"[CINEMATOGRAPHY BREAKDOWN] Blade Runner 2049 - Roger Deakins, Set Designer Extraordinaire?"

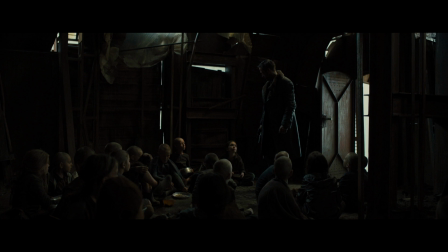(4:06)
A lot of this is being helped by the fact that everything on set is a dark brown, it's black, all the costuming is black or dark brown. So a lot of the walls are soaking up the light that's being thrown in.
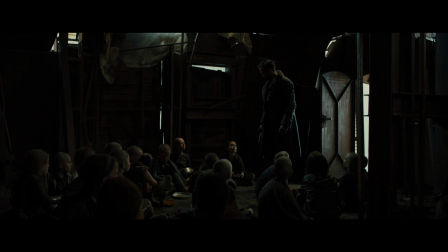(4:19)
And so there's not a lot of room tone, there's not a lot of ambience being developed from the lights that are being shot into the room. It's all being soaked up by these dark or black walls. And then it really helps that these patches of light are almost in a diagonal straight toward Ryan Gosling's character's face.
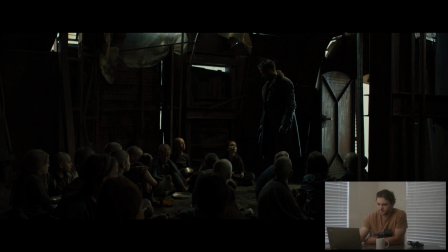(4:38)
We can see, if I take my mouse here,
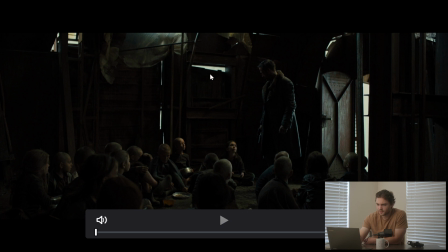(4:41)
this light up here, and then it goes straight here, and then straight to his head, and then down here. And it almost helps that this beam opens up kind of like this, as if your eye is meant to go from here, opens up down to his head.
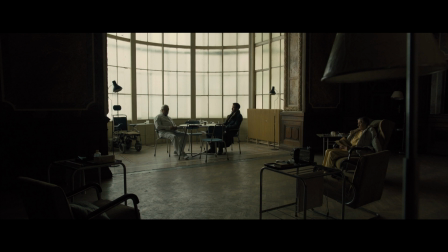(5:00)
All right, so this is the last image we're gonna look at. I just wanna talk about the natural vignette that's being created by having the camera be placed where it is. And also the blocking of these two characters help create more contrast and draw your eye to them. So compositionally, the camera is set pretty far back into the shadow,
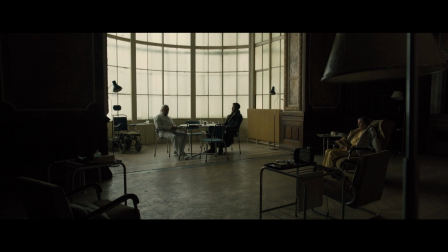(5:19)
and then everything in the frame helps draw your eye to the two subjects sitting down against that back window. If you look at all the chairs and the positioning of everything in the frame, it's all pointed toward them.
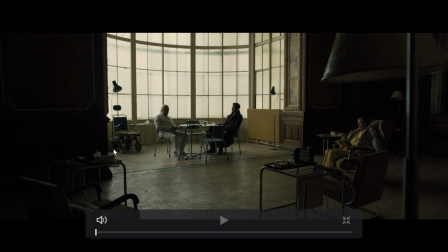(5:33)
That really helps. If this chair on frame left, if it were pointing toward the outside of the frame,
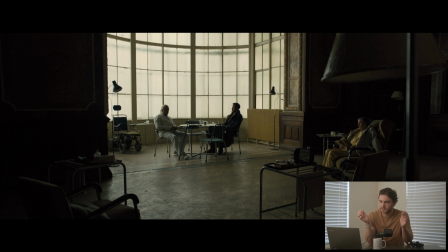(5:39)
then your eye would wander to the outside of the frame, but everything is pointed directly toward them. The person over here reading is also angled toward them, so everything in the frame is pointed right to them.
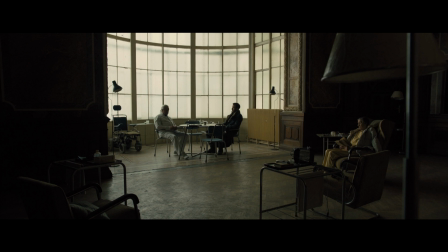(5:50)
And then once again, if you look at the set, everything is dark wood. There's lots of carpets being hung up. They look dark red, dark yellow. So there's a consistency in the color palette. If you look at the clothes on the person reading the book over there, it's dark yellow.
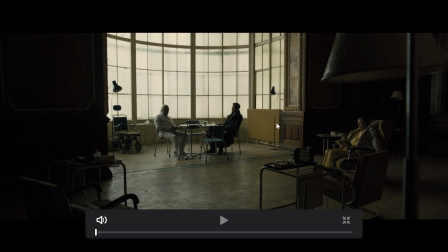(6:07)
And then if you look at, I guess this is supposed to be a heater. I'm not sure. It's also dark yellow. You look here, dark yellow. But there's a consistency in the color palette being developed in the wardrobing and also the set decorating. But if you look at the way that a lot of contrast is developed in this image,
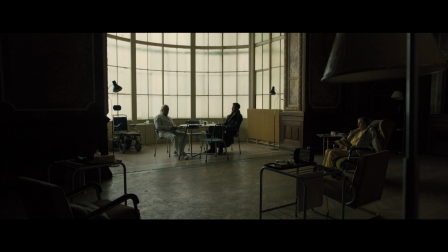(6:24)
it comes down to the fact that dark woods, there's not pure white walls, because then you'd get so much bounce, and these big windows would light up the entire room, and it would eliminate that natural vignette that you're getting, which really helps draw your eye to the two subjects.
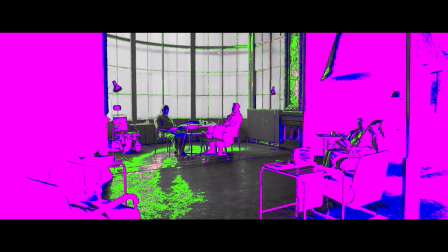(6:40)
And then, just for fun, if we cut on the false color, we see, once again, most of the image is sitting in black. If most of your room had pure white walls, what you could do, which wouldn't be as good as this, but what you could do is throw a lot of negative fill.
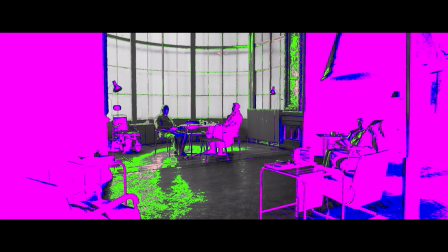(6:59)
And then the positioning of them, obviously they're sitting up high enough and the camera is positioned at such an angle that their faces are against those white windows in the background. That helps create more contrast. If that window pane were just a little bit higher and their faces were against the dark wood behind them, they wouldn't pop out quite as much.
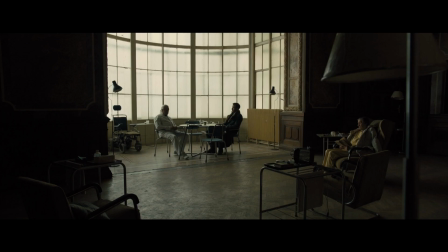(7:19)
So that's also something compositionally that's happening that they're doing. And that's something that you should take note of as well as you're walking through your set, doing location scouts. All right, so that's gonna be everything for today. Hopefully there's a couple of takeaways you can learn from studying these images. Mainly, it's important to look at the location you're at, figure out if it's gonna be conducive to a high contrast, low contrast, high key, low key style of lighting. Figure out where you can place your subject in the frame to create a more balanced frame. Thank you so much for watching, and if there's a movie you would like for me to take a look at, leave it down in the comments below.